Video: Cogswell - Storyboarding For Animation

My name is Dave Perry. I teach 2D animation, traditional drawn animation, storyboard, drawing for animation classes here at Cogswell. One of the things that I stress in my class, whether it's a perspective and rendering class or whether it's 2D animation, is this concept of visual narrative. You don't have to be using a temporal medium like film in order to tell a story. You can encapsulate a moment from a story or a vignette of a story into a single still image. And understanding how to do that gives you a grounding on how to communicate that in a more temporal medium like film. Okay, so today we'll be taking a look at the thumbnails for your final project sequences.
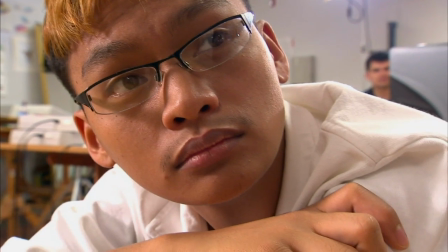Something to think about when we're going through review. Right now, the most important thing is the visual story and the visual pacing of it, okay?
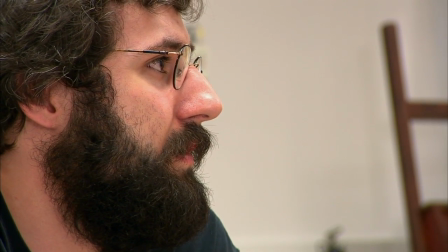One of the primary things you want to start working out is how is your visual pacing going to be set up to support how you want to tell the story.
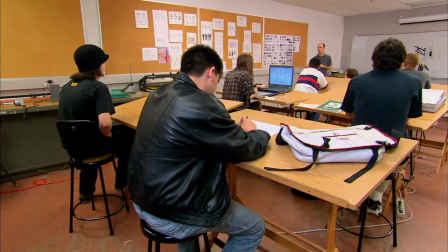Okay, so Adam, if you want to come up and pitch your boards. My name's Adam.
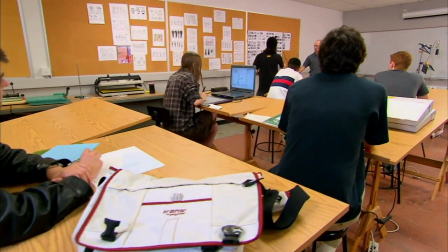I've always loved great movies, video games. I'm really into that kind of stuff. I'm taking storyboarding right now. It's being taught by David Perry. Basically, you draw out each frame of your story. So when you go into actually filming it, it clears up so much more time. You basically take your frames and it's your shot list.
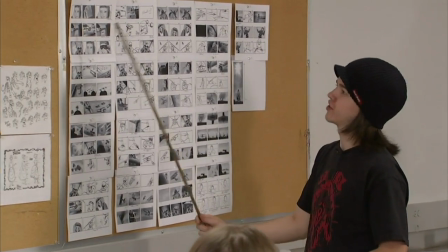All right, so we start off with a shot of Jack. He's looking down at something.
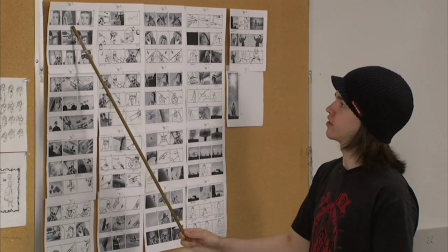Cut over to him looking at he's got a little photo of his family in his hand, his back.
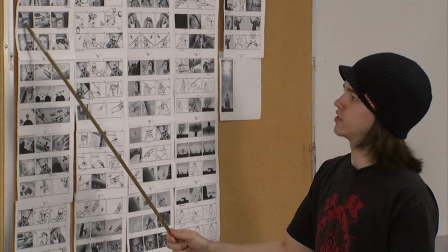Animation is a collaborative art, and one of the wonderful things about instruction is that it is an amazing type of collaboration with students. The idea is to pass on some of the knowledge that I know, but at the same time not to get them to follow step-by-step formulas so much as to give them the information to where they can generate their own answers. At the beginning of the sequence, I have this guy named Jack. He's his first mission in World War I. He's a fighter pilot, so he's really nervous, and
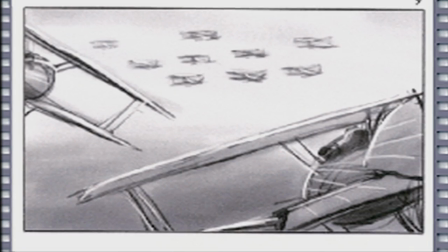his whole crew, his whole wingman and all, they're intercepting some Germans. So at this point in the story, they totally have the upper hand.
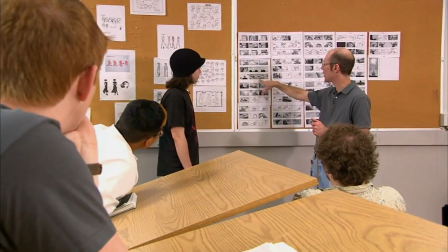The Germans don't even see they're coming. This is the first kind of freewheeling action sequence,
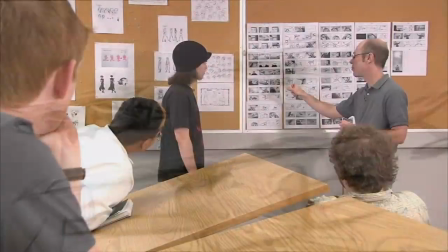and you might want to move in and back out and back in a little bit more than you are right there to just kind of open that up. I was trying to keep the idea that we don't really know where he is. Okay. That's kind of what I was going for. I'm just trying to delay the reveal there. Okay. The presentation of every project assignment involves class review of the material. It's really important for the development of the students to not only take a look at their work, but to look at other artists' work. As they evaluate it, they will see stuff that you're oftentimes blind to in your own work.
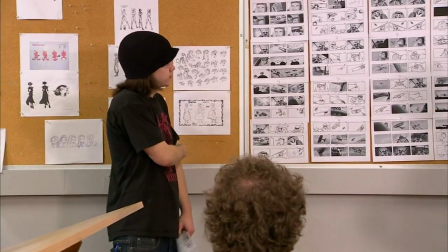One of the things I think Adam did really well is how he decided to differentiate when Jack is in the air combat situations and when Jack is on the ground.
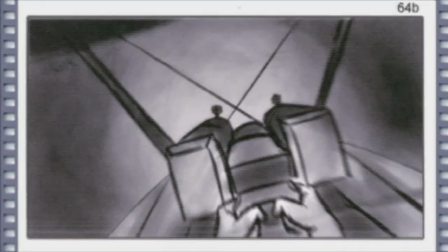The sequence where the plane crashed, I found that really interesting,
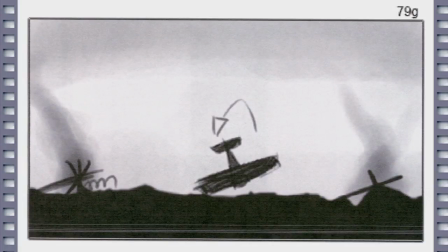and it just looked really dynamic and really well done, and you just got the sense of like the chaoticness of it. Any last comments? I like the idea of having more time spent on his reaction to show how frantic it all is, because then you can contrast it to the fade to black.
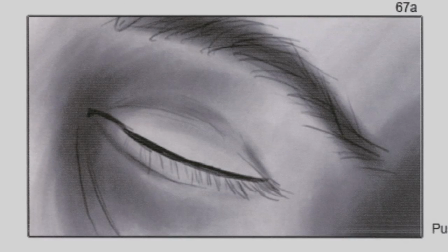When it shows a close-up on his eye, you can really set the mood as being entirely different and much more like kind of sedate as he's coming to.